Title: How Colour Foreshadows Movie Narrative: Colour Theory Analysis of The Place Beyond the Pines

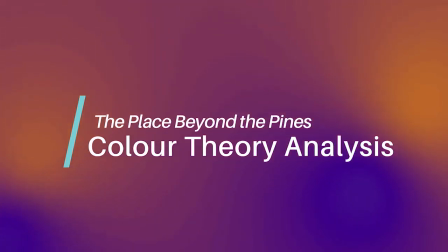[0:00]
Hi everyone, in today's video I'll be taking a look at the use of colour in the underrated 2012 masterpiece A Place Beyond the Pines.
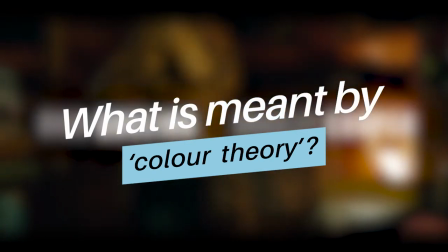[0:07]
Firstly, to get us started, what is meant by colour theory? Well, typically colour theory refers to the collection of rules and guidelines in which
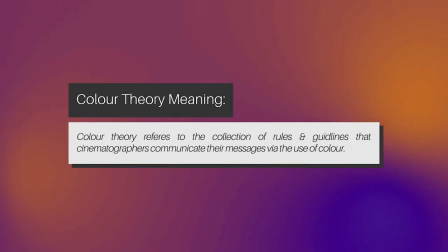[0:15]
cinematographers communicate their messages through the use of colour schemes and palettes.
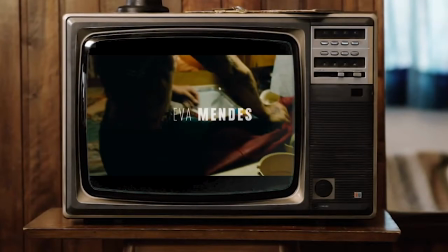[0:20]
Although colour is the most obvious thing on the screen to the viewer, it is commonly overlooked when it comes to its importance in the narrative of the film.
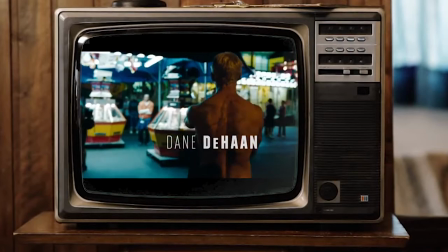[0:27]
So let's jump into this video by analysing the use of colour in the opening scenes of A Place Beyond the Pines.
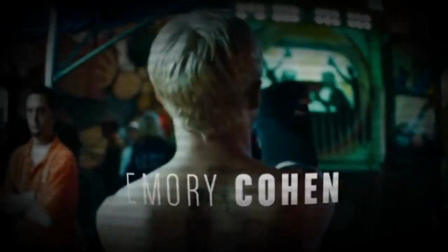[0:34]
We'll see how the opening scene uses colour to foreshadow the coming events in the narrative.
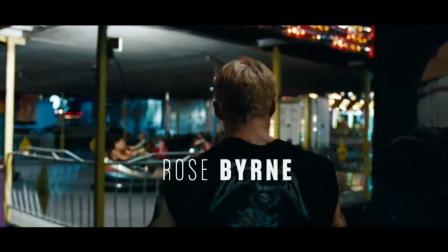[0:38]
For those of you who haven't seen this movie, now is the time to dip out of the video as there will be spoilers up ahead.
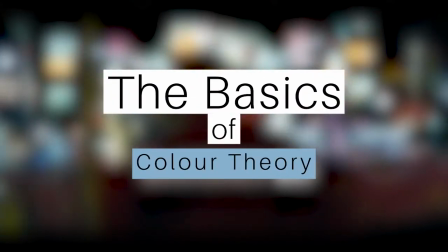[0:43]
If you are dipping out, be sure to check out my other videos on Wasteful Media. Before we start analysing the opening scene, we need to get to grips with the basics of colour theory.
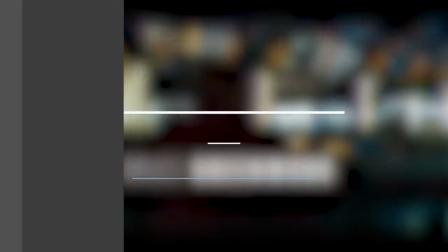[0:52]
When attempting to analyse the colour in a scene, it's important to focus on the following elements: the hue, which is the colour itself,
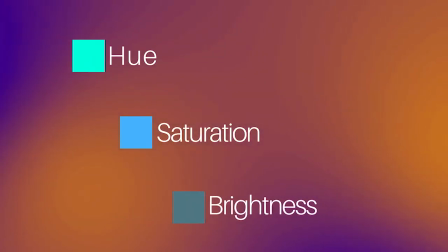[1:00]
saturation, the intensity of the colour, and brightness, the darkness or lightness of the colour.
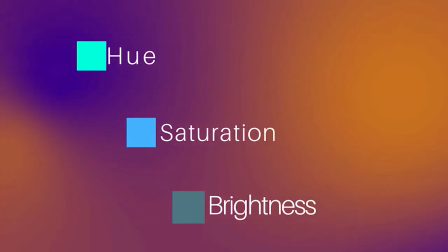[1:05]
After we understand those basic concepts, we can move on to dissecting what they all mean on a deeper level.
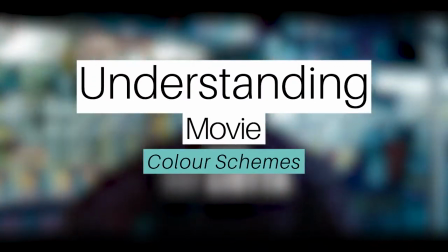[1:11]
This can be done by viewing the different types of colour schemes used in the scenes and how they balance the movie colour palette.
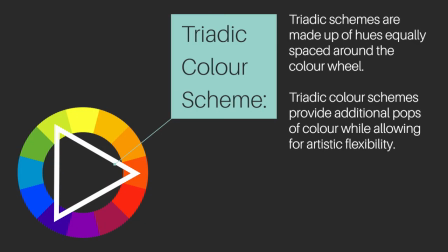[1:17]
For instance, if a movie has a triadic colour scheme, we can assume it'll be balanced, upbeat, and a lively scene.
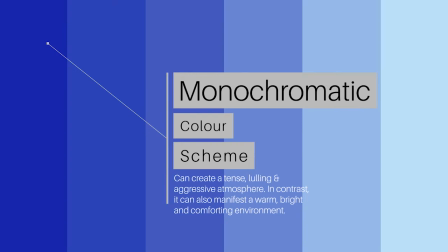[1:23]
However, if we're faced with a monochromatic colour scheme, we would expect lulling, cohesive, and deeply undivided scenes.
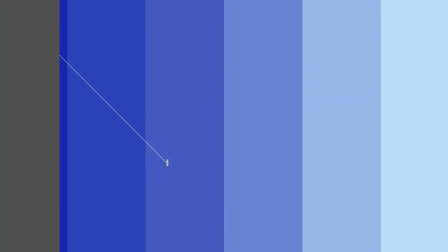[1:30]
These are just a couple examples to help you gain a better grasp on how to analyse colour and how it impacts a scene.
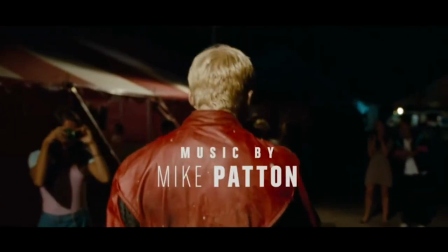[1:36]
Now we've got that out the way, let's move on to the opening scene of A Place Beyond the Pines. To understand the movie's opening scene is to understand the movie's narrative.
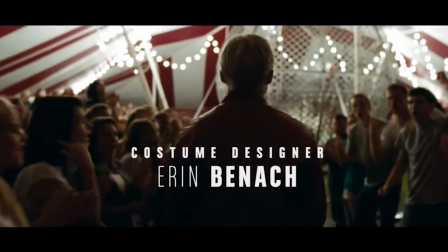[1:44]
Opening scenes are painted with brilliant strokes of information regarding the chain of events about to occur in the movie.
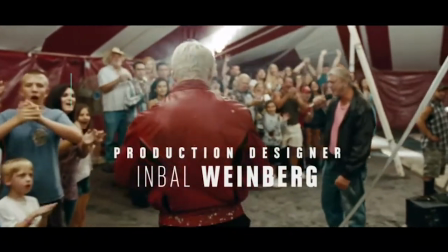[1:50]
The opening scene of A Place Beyond the Pines encapsulates much of the concept, tone, and atmosphere of the movie through its dynamic use of colour.
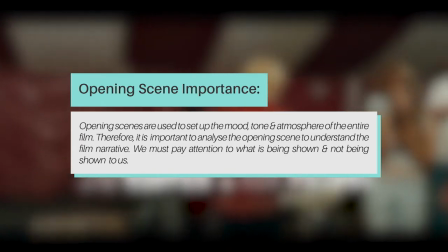[1:57]
It's a visually compelling spectacle that leads the audience down a path of interchangeable hues, saturations, and brightnesses.
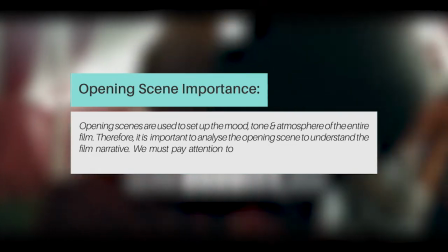[2:05]
In A Place Beyond the Pines, we have to pay attention to what is being shown and what is not being shown through the use of colour theory.
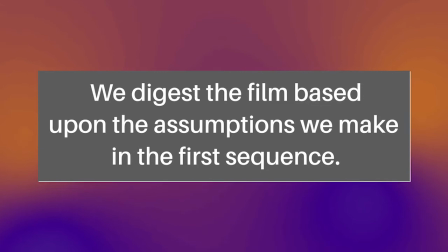[2:10]
Impressions are everything when it comes to the opening scenes, as it sets the mood and atmosphere of the film.
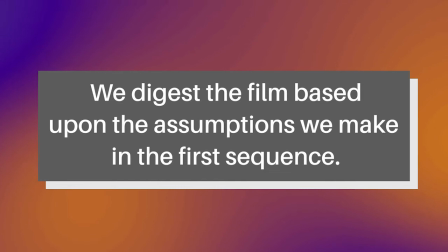[2:15]
As a result of the opening scene, we digest the film based upon the assumptions we make in the first sequence.
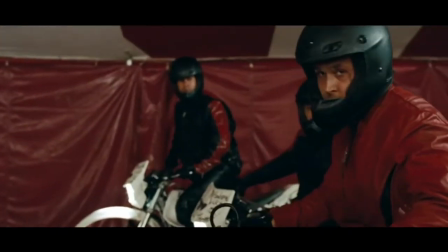[2:21]
A whole world of association is built around the opening scene, and it's this network of associations which we refer to throughout the film to understand it.
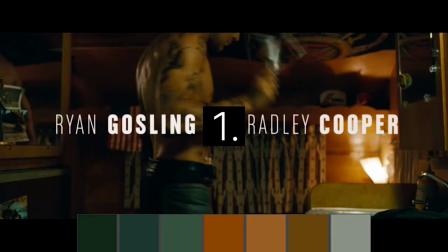[2:29]
There are 7 main parts of the opening scene we'll be discussing.
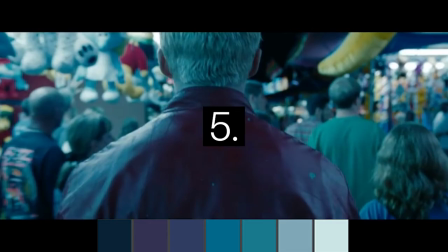[2:33]
From the 7 parts, we'll gather vital insight into the coming events through the use of colour association.
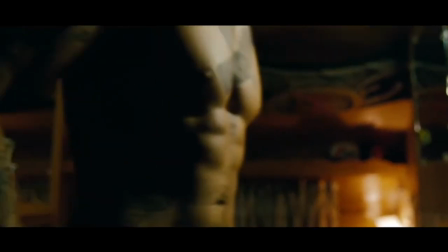[2:39]
So let's begin with part 1, Inside the Caravan. We begin the sequence inside Luke's caravan.
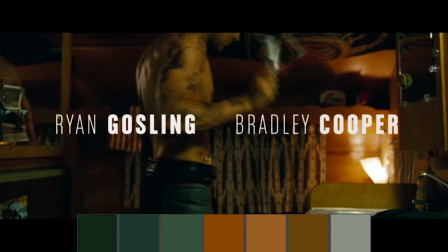[2:45]
The most notable hue for the viewer is warm oranges and browns. These colours are feathered from light to dark. The side lamp causes the colours to ooze through the caravan and leave an amber glow. We're typically seeing secondary colours here, all of which complement each other and present a visually appeasing scene.
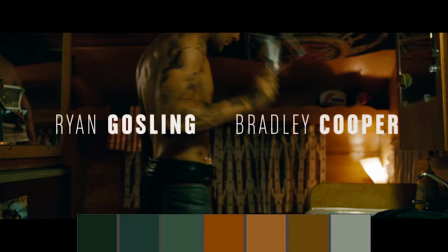[3:01]
The dominant reading of these colours is warmth. However, the darkness of these colours contradicts this and stirs up feelings of secrecy and unease. After taking a swatch from the scene, it's clear to see what type of colour spectrum we are dealing with.
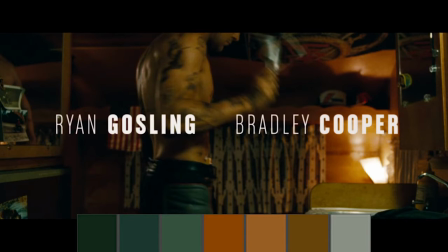[3:14]
The warm colours are very important to remember as they follow Luke throughout his story. A scene that closely resembles the colour palette of Luke's caravan is Avery's hospital room.
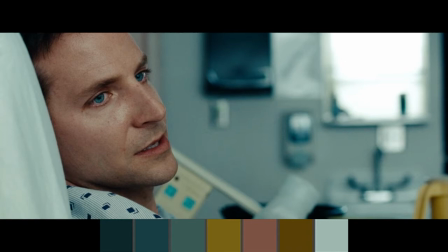[3:23]
However, they are starkly different in 2 separate ways. For example, Avery is overwhelmed by the colour blue.
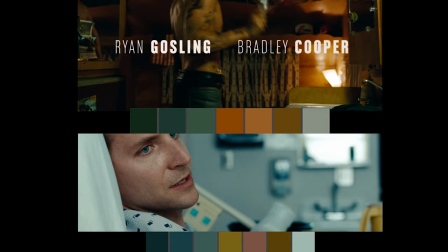[3:30]
Much like Luke's orange, Avery is followed by an overwhelming and persistent blue hue throughout his journey. Although the 2 scenes are not directly linked in terms of saturation, there is still an overwhelming similarity between the 2 colour palette hues.
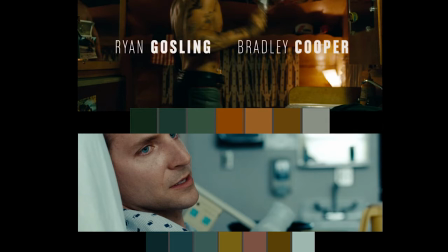[3:45]
Most importantly, these scenes are the main introductory character moments for both Luke and Avery, thus setting up the future of each character in reference to their colour palette. Luke has warm colours, whereas Avery has cold colours.
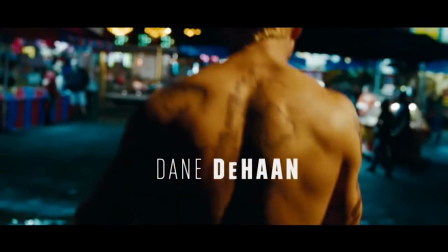[3:59]
Moving on to part 2, Outside the Caravan. Moments after being introduced to Luke, we are thrust into the vibrant fairground environment.
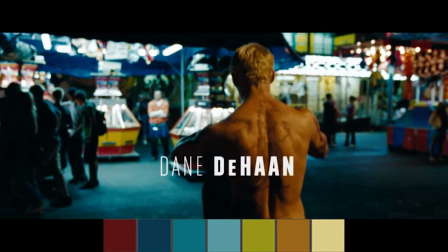[4:07]
The lights pulse rays of saturated colour, awakening our senses and bringing the movie to life. The colours signify a joyous, happy and lively atmosphere.
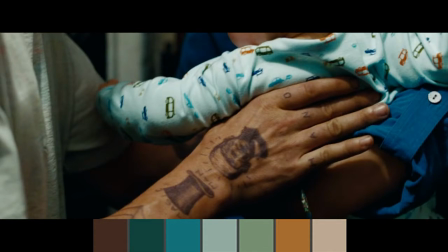[4:15]
We also find a similar colour palette the moment Luke meets Jason for the first time, symbolising the same joy created in the fairground for the viewer.
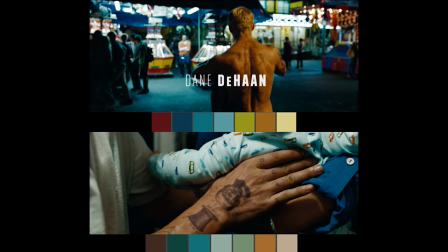[4:23]
The fair was Luke's life and his only way to find purpose in life. However, this purpose is now placed upon Jason.
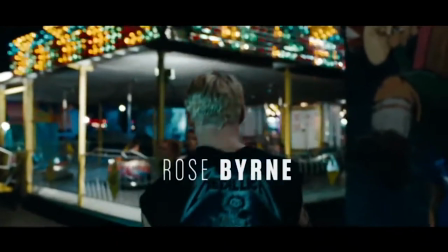[4:29]
Now let's move on to part 3, the vest top. The introduction of Luke's black tank top draws the audience into the darker palette.
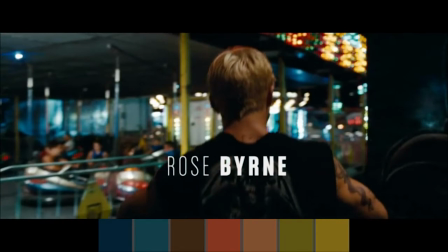[4:37]
Black now takes up a substantial amount of the frame. These bleak colours Luke carries with him reveal themselves in his lowest moments.
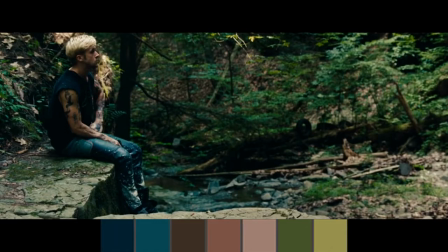[4:44]
We see a similar colour palette the moment Luke decides to rob his first bank. Black is symbolic to him as it brings with it unease,
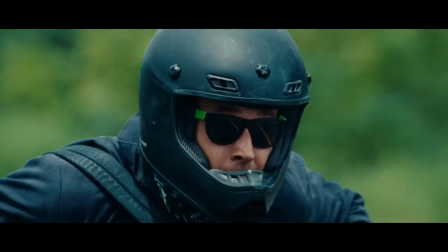[4:52]
poor decisions and sorrow whenever it is present. This is evident on Luke's bike when he paints it black, and also in his outfit for robbing banks.
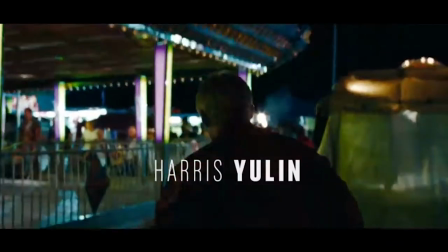[5:00]
Let's move on to part 4, Luke's jacket. Colour is introduced into the scene by the presence of Luke's red jacket.
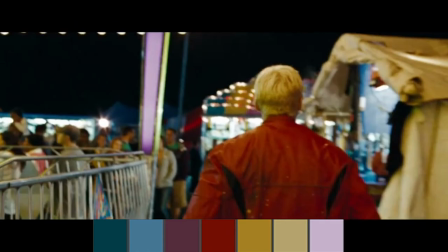[5:07]
The mise-en-scene graces the audience with warmth, vibrance, and energetic tones. In this instance, Luke's jacket embodies his happiness and mitigates both the happiness and sadness throughout his life.
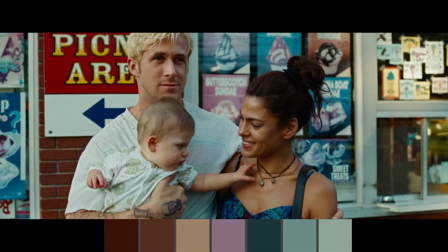[5:18]
This same colour palette makes an appearance during the ice cream parlour scene, in which Luke, Romina, and Jason have ice cream together for the first time.
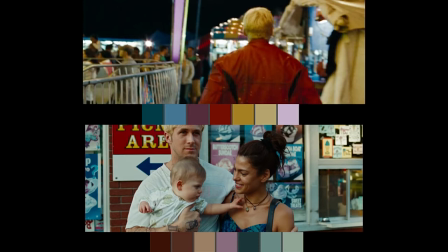[5:26]
Although the saturations of the colour palettes are not exactly the same, the overall hues are. At the carnival, Luke is overwhelmed by oversaturated hues. However, when he's found happiness again in his new family, the colours are desaturated and less intense, creating a soothing environment.
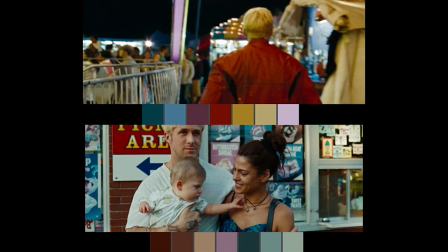[5:44]
Much like the presence of the jacket in the carnival, we are presented with both hopeful and despairing moods, as although Luke has found his new meaning in life, it will also bring his downfall. Part 5, An Ocean of Prizes.
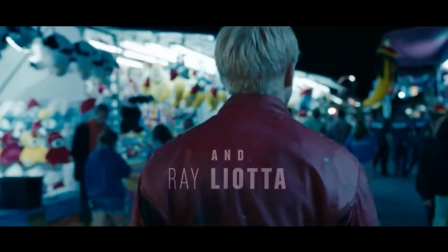[5:56]
Moments later, the audience is plunged into a sea of analogous colours that nullify the senses.
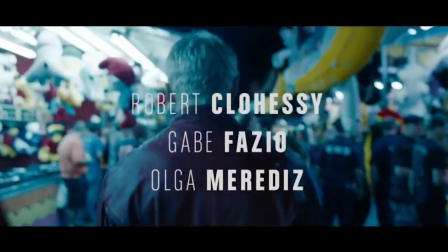[6:02]
Cool colours such as blue, turquoise and purple contribute to an uneasy feeling.
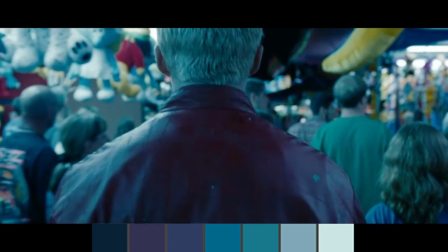[6:07]
Although Luke walks through the prizes area, he remains blue and emotionless. Blue also connotes feelings of focus and sadness, which are both felt by the viewer throughout the movie.
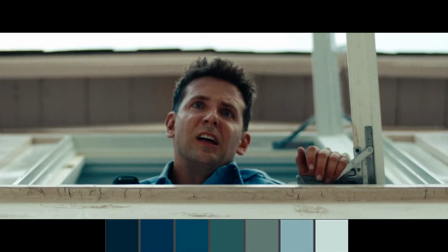[6:17]
These colours and emotions are also found at Luke's death scene. The same colourway is used in this scene to stir up previously felt emotions. Analogous colours in this scene strip it from life, leaving it raw and to be felt. The only thing directing the audience's attention is Avery's facial expressions, centered perfectly in the frame.
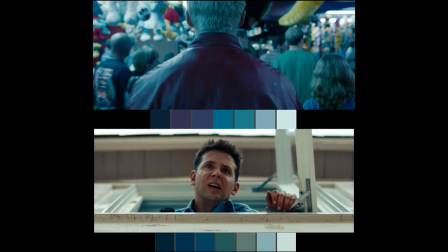[6:37]
Luke once walked past all the prizes around him, however, he now lays lifeless by taking too many.
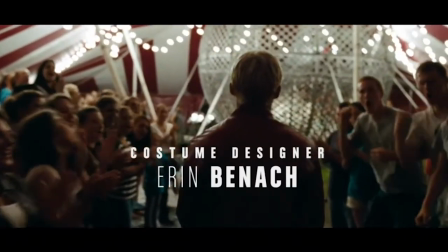[6:43]
Part 6, Inside the Arena. Inside the arena is where Luke finally comes alive, as he's connected back to his bike.
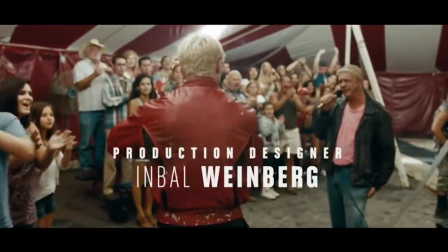[6:50]
Upon entering the arena, the environment ignites with flushes of red, blues and whites.
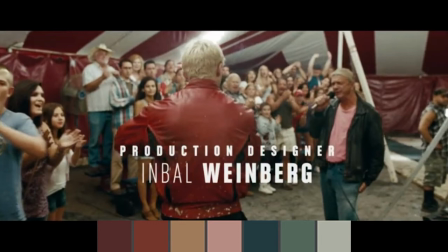[6:55]
The atmosphere is alive and pulsing with energy, created by the brightness of the colours present. If we look closely, we see Romina standing in the crowd cheering Luke on. The arena is where he finds his meaning in two ways, through his bike and through Romina.
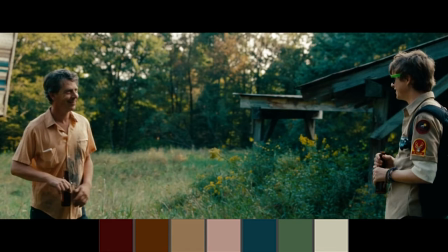[7:09]
Likewise, this harmonious colour palette is used in the scenes where Jason finally reconnects with the past of his father, Luke.
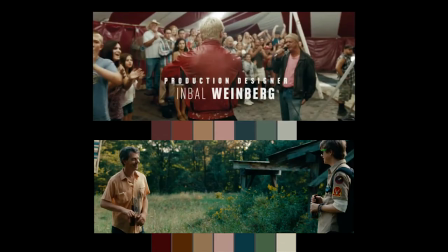[7:16]
The colours are slightly more saturated to bring life into Jason's scene, however they are still almost identical to the arena scene. The most visible colour in Jason's scene is green, symbolising growth, harmony and healing for Jason, and his relationship with his father.
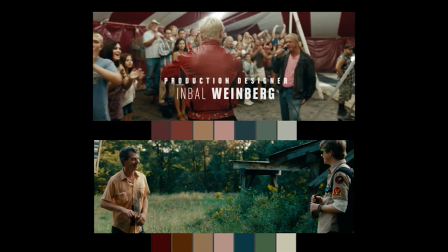[7:31]
The colour palette that used to be used by Luke is now passed on to Jason. And finally, part 7, the Globe of Death.
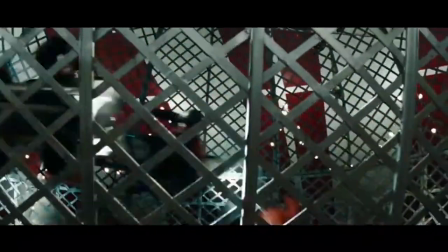[7:38]
Finally, to conclude our scene analysis, we'll look at the event which the entire opening has been built up to, the Globe of Death.
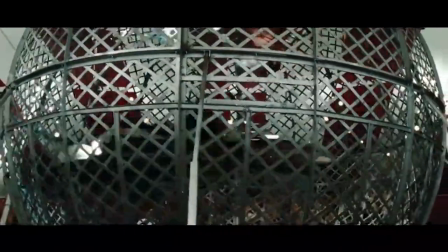[7:45]
The globe itself dominates the frame, filling it with dark reds, blues and greens.
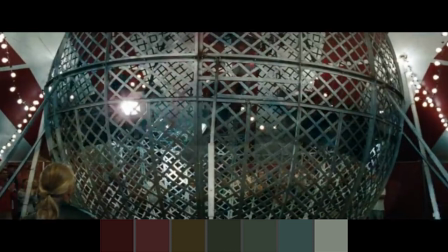[7:50]
Although these colours are not sinister in themselves, the value in which they've been expressed is. By using a darker value, the entire scene has been shrouded in a veil of shadows. These shadows are associated with fear, the unknown, and death, connecting Luke with all of them. Dark green is also used to connect greed, ambition, and jealousy.
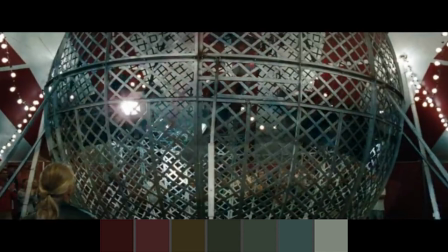[8:10]
The green tones are very subtle to the eye, but lead the palette more so than any other colour.